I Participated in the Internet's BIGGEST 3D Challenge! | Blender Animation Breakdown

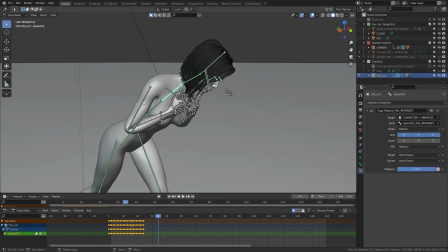So I figured a good workaround that did the job for me. I deleted the bone constraints from the arm bones and posed them the way I wanted myself. I mean, I wanted the original pose anyway so it wasn't a lot of work. And since the arms just stay near the body like this and don't do anything crazy, I didn't have to animate anything extra.
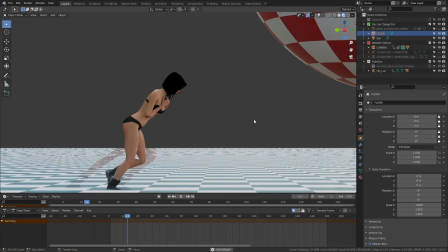Now it was looking something like this right now and she needed some clothes next of course.
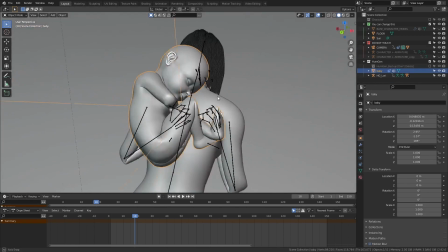I quickly downloaded a free baby model and positioned it on her back with some gap for clothes before bringing everything into Marvelous Designer to work on the clothes. This was my first time using Marvelous Designer, but I was really impressed by its capabilities. I was also able to quickly learn how to make some simple clothing for my characters because of its intuitive UI and with the help of some YouTube videos.
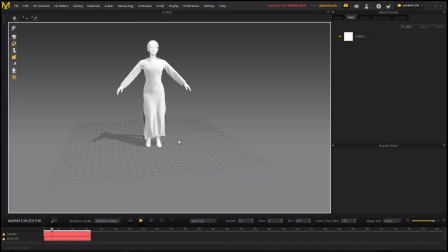I also made an exclusive Patreon tutorial about taking animated characters from Blender into Marvelous Designer and then back, along with all the fundamental basics of the software that you need to know for practical usage. So if you're interested,
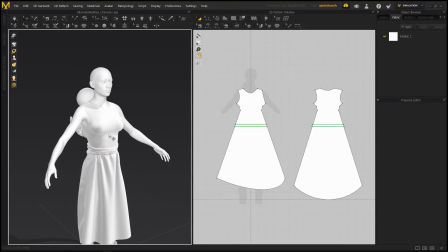consider checking my Patreon page out. but this is what i had for the base clothes nothing too fancy i also made this simple piece of cloth to make it look like she wrapped the baby around this cloth and she was holding on to it in the front i also
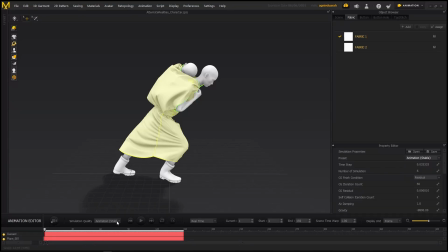added some wind animations inside of marvelous designer to justify the fact that she was slouching from the struggle to move forward after i was done making the clothes i
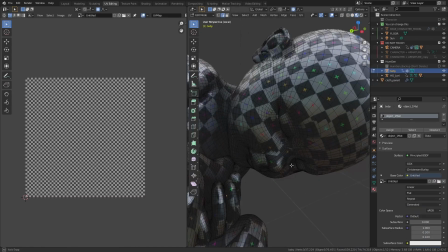brought them into blender and set it up properly created the materials unwrap the baby and all that stuff then i exported the clothes and
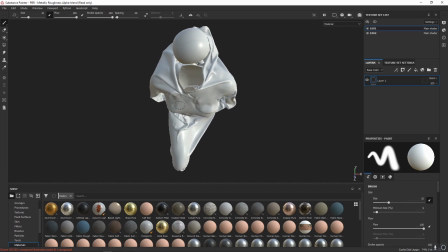the baby imported it into substance painters to start texturing them The baby just had a simple
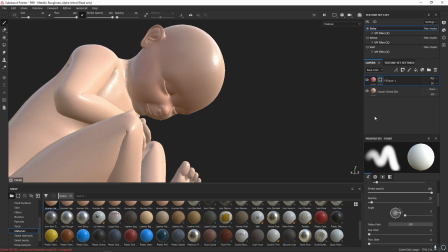skin texture and I also painted some parts of it light red to make it look like it was more,
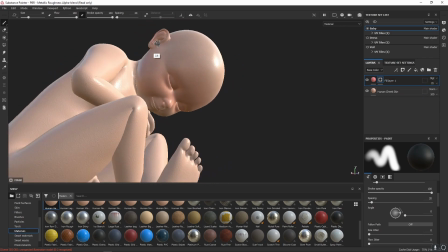you know, alive.
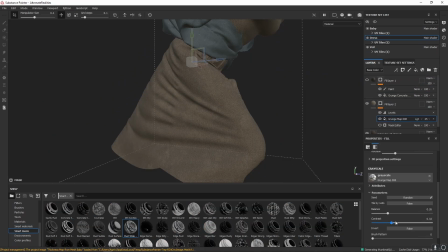I started off the clothes with some pre-made materials that came with Substance Painter, tweaked their colors, added some dirt and some more dirt and some dirt on the baby too cause why not.
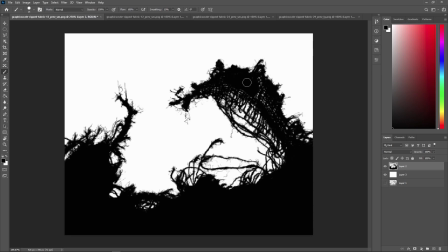Then I had to create some custom thorn fabric textures which are just some black and white textures that I'll be using to control the alpha channel of the material. That means that parts where there is black on the alpha channel will be transparent and thus it'll give us that thorn edge.
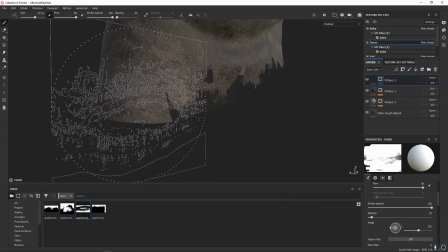I painted them black where it should have been white, but we can always invert them inside of Substance Painter while painting. By the way, you can grab these images from the resources channel of our Discord server if you want. Now, since these aren't circular with a nice fall-off, like alpha brushes I supposed to have, I had to do some cleanup.
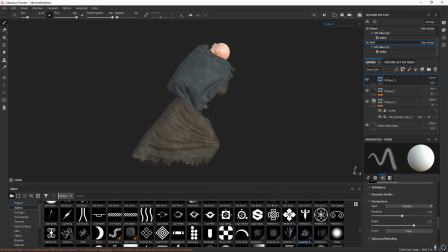The result was absolutely awesome. Once everything was finished, I brought these textures into Blender and set up the materials. I also did something that was totally pointless at this stage of the process, and that was... Dynamic Mud Footprints. Why? I mean, it was kind of fun, not gonna lie. But that unnecessarily slowed down my computer and also the ground was totally off top. I guess you have to make mistakes in order to learn. I did fix everything later, but right now I was more focused on building the environment first because I took my sweet time playing around with the mud. I wanted some high quality assets for this scene because I was going all out.
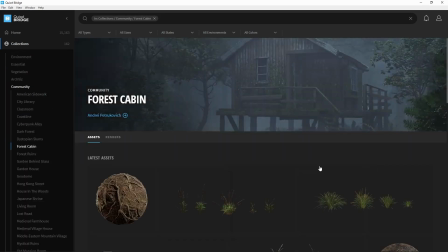So I got myself a Quixel Megascans subscription for one month to be used in blender and started saving assets that I might use.
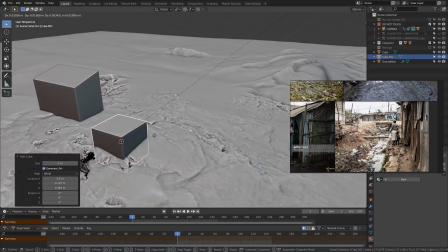I made some basic blockouts of the houses using cubes and stuff which I'll be replacing with proper assets later.
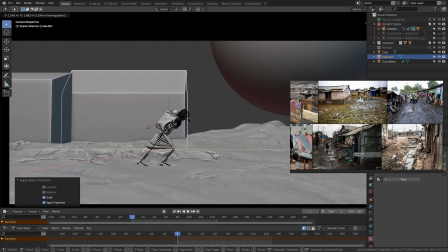These are just to give me some idea about the scale and position of the houses along with the kind of assets that I should use.
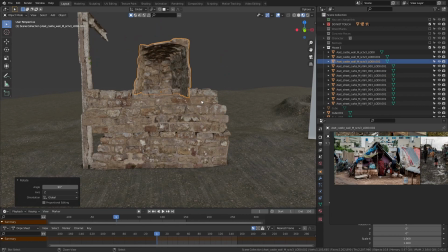After that, I started importing some assets and placed them around the basic shapes. It did require some experimenting to see what would work the best.
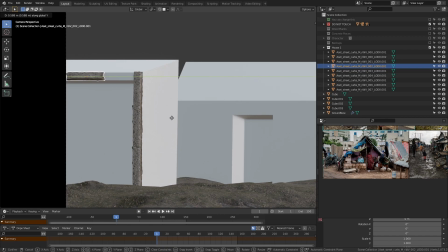For instance, I started off this first house with these concrete curbs but then felt they stood out too much so I removed them.
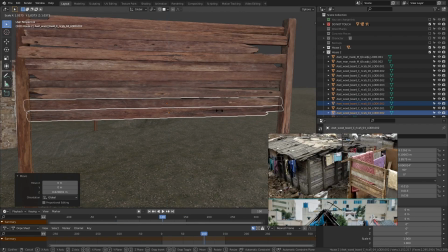I also wanted the second house to be made of wood so I used these modular assets to build the walls around the basic blockout.
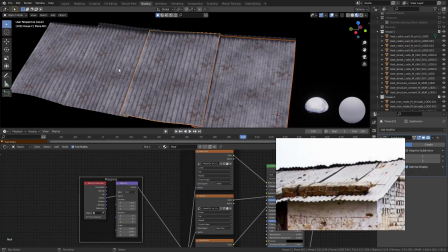Some assets like the tin roofs I modelled and textured myself but that was pretty simple overall.
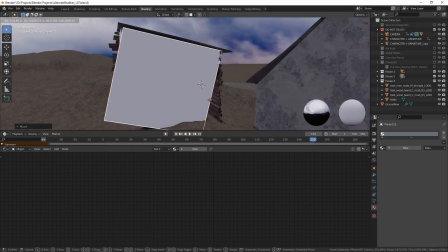Since I didn't bother modelling any of the insides of the houses, I just used some planes to block out any of the light and act as walls instead of the houses simply having holes there.
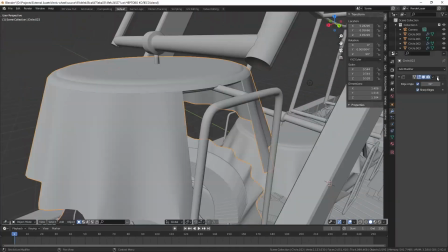There was more model shopping on sketchfab where I also got the ferris wheel based model from. I did have to change it later but I just scaled it up and slapped it there for now.
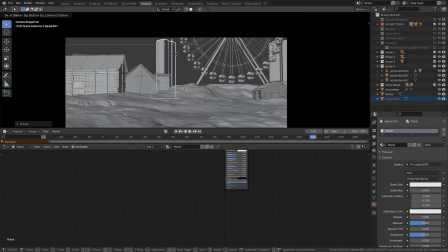I also added some buildings which were drastically changed later in the process but they did give me a rough idea for now.
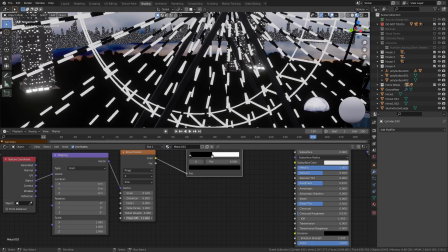I also made this very simple procedural emissive material on the ferris wheel using a wave texture.
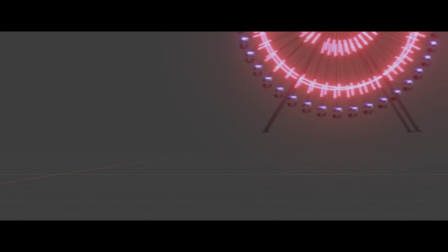I could then later animate the phase offset and it gave me a cool lighting effect. I also animated the ferris wheel rotating which was very simple to do.
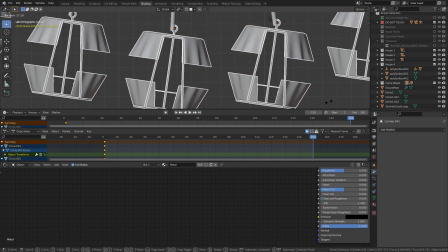All I did was first animate the axle in the middle that rotated the whole thing and then animated the rotation of the seats in the other direction in the same amount.
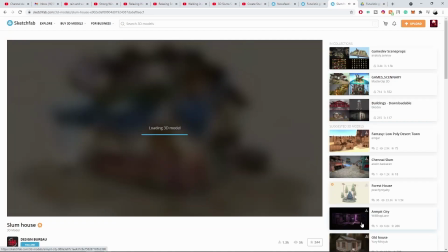Then I did some more model shopping and downloaded some ghetto building models to put in the clothes background and some huts to put in the foreground.
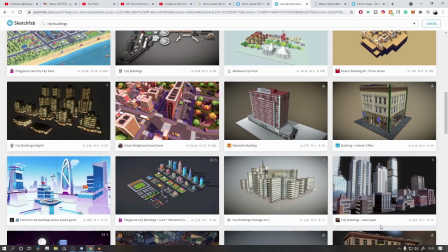I also got some modern buildings to put in the far background to make the distant city where our character is supposed to be heading towards.
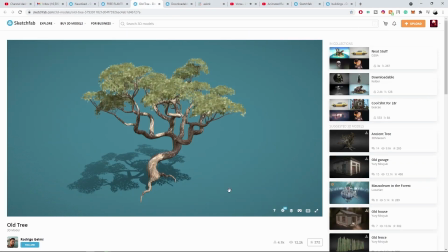Moreover I also got some tree models that I put in certain places to look natural and to also help a bit with the composition.
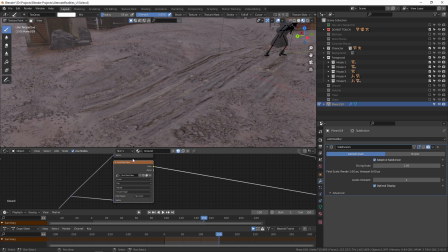Then I started working more on the ground, did some texture painting and added the materials. I also added some grass to get an idea of where I could cheat by not adding some details.
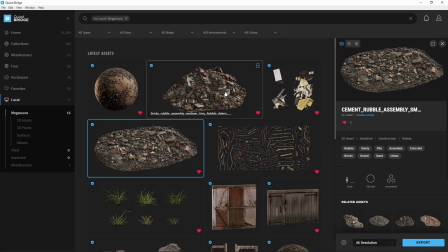And for the parts that did need the details, I got some rubble assets from Megascans library and just added them in. I first added the grass using geometry nodes but then later figured that if I wanted to add some wind animations to it then I'd have to use particle systems so I did that.
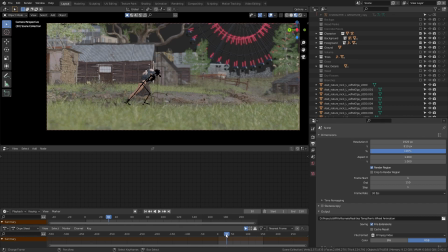And it wasn't just grass, I also added some weed, flowers and broken twigs. I decided to switch to a night time look at this point because that is something I rarely ever get the chance to try out.
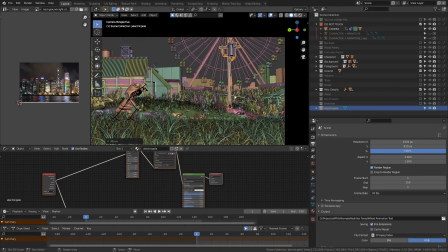And so I started doing more tweaks such as the building's window textures, I also added some more elements into the scene such as the electric poles with the wires and lamps.
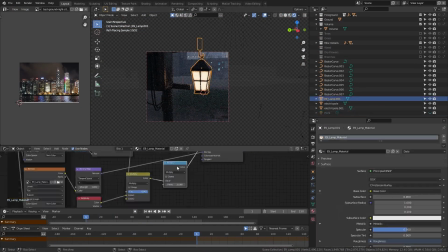Speaking of which I also added some lights near them to add some extra lighting to the surrounding areas.
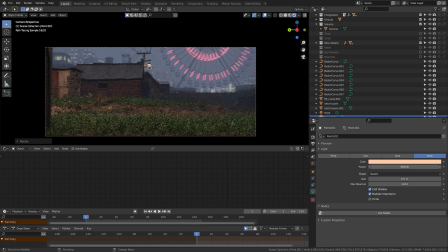It also gave me a great opportunity to have some realistic lighting near the character in the foreground that actually made sense where it was coming from. Now it was time for more story elements and I wanted to add some more background characters in the scene.
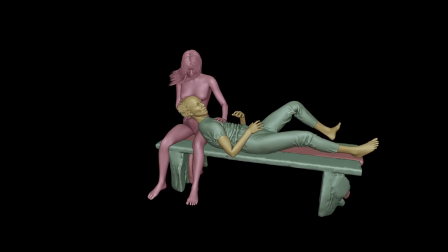I decided to add a person who was writhing in pain lying on a bench on his wife's lap in front of the middle house just as a way to add more emotion to the scene.
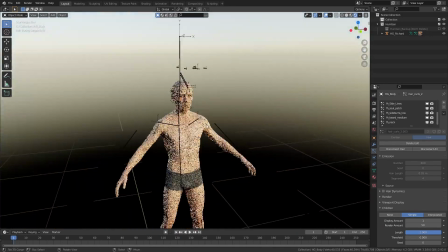I made both of them using human janitor again with the clothes made in Marvelous Designer. After this point, it was just a matter of deciding what details to add, lighting and story-wise, and also animating some objects to sell the effect of wind.
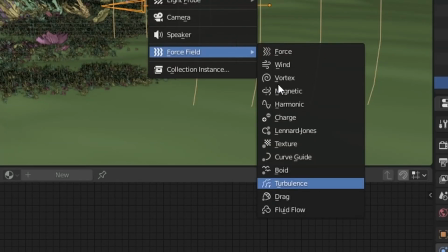I used wind and turbulence force fields to add some movement to the particle systems.
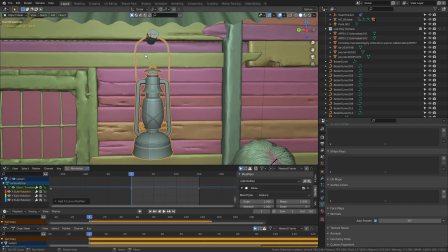For stuff like the lanterns, I just added some keyframes for the rotation at the beginning and the end of the timeline and used a noise modifier to get some naturally random movements.
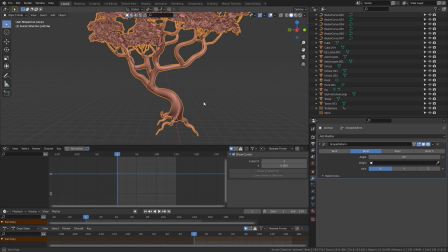For the trees which didn't have a particle system on them,
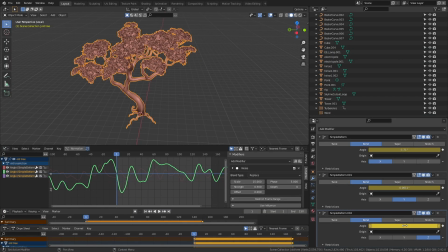I used simple deformed modifiers set to bend and then animated the angle for each axis separately using the noise modifier again to get that random bend,
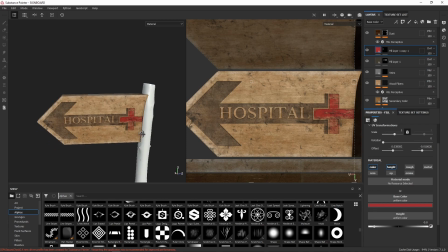making it look like wind. A very important story element in my opinion was this sign board which denoted that she wanted to go to a hospital.
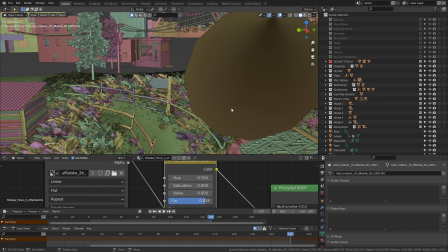This also helped make out the actual path by pointing towards it.
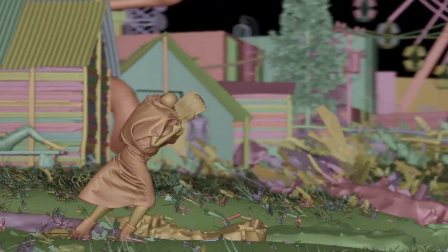I also added more characters, some of them were 3D animated characters and others were just cutouts of images that I put in the background. With some more details, tweaks and changes, the scene was finally looking complete. Now, the rendering part was practically impossible for a complex scene like this even with a decent PC like mine. I kept running out of memory and with some optimizations, I even kept running out of VRAM. Now, Charan and Technical were super kind to me and offered me to render this scene on their computers, but it still kept failing or taking way too long. So, I just ended up creating a lot of render layers, separating each group of models that demanded a lot of hardware power. With a lot of failures and a span of about like 3 to 4 days, I was finally able to render each layer out as a sequence of .tif files. Now, the ground didn't turn out as good as I expected because I had to turn up the Dicing Scale on
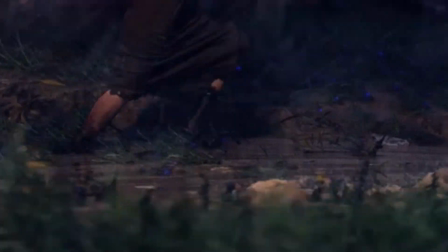the Adaptive Subdivision modifier and that reduced the quality of the displacements by quite a lot.
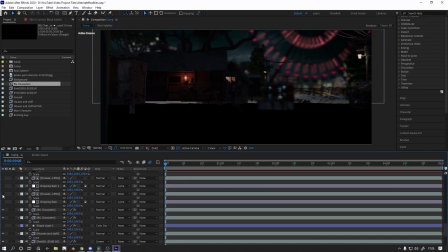So, the next obvious step was to combine everything together in a compositing program which is what I did and I used After Effects for it.
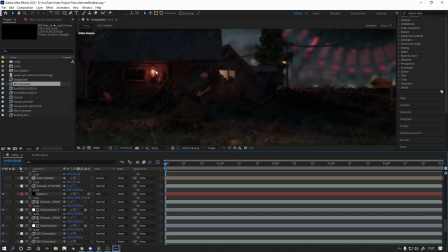I also did some color grading on it, added some rain, fog, some rain splatters, the water running down from the roofs and then falling again, some lighting effects, etc.
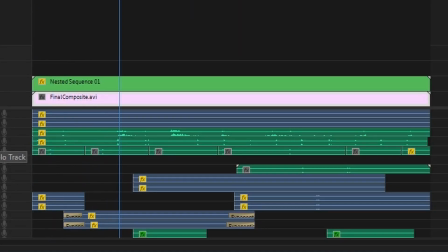I also added some sound effects, mostly the running footsteps of the foreground guy, his breath, the breath of the main character,
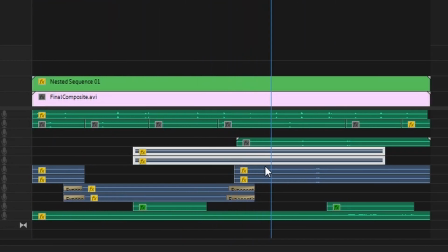her wet footsteps, some crying sound effects for the wife in the background and also some baby cries,
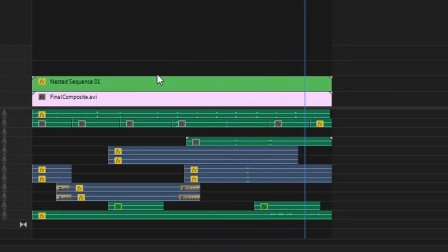the haze in the background which didn't even turn out very nice and finally the sound of rain to cover up all of the mistakes that I made.
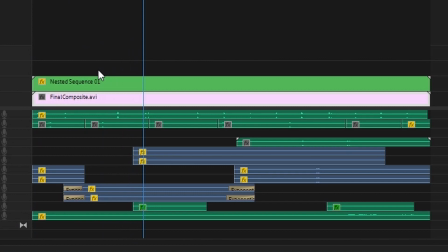I also added some ambient sounds that I made to just help with the mood. By the way, I have created a whole pack of these custom ambient music sounds, whatever you call them, which you can use in your animations for free. So, check the link in the description if you're interested. And after all of that is done, I finally present to you the finished result. Which is only 5 seconds long so I have to loop it a couple of times in order for you to decipher anything. But yeah, here you go, the final video.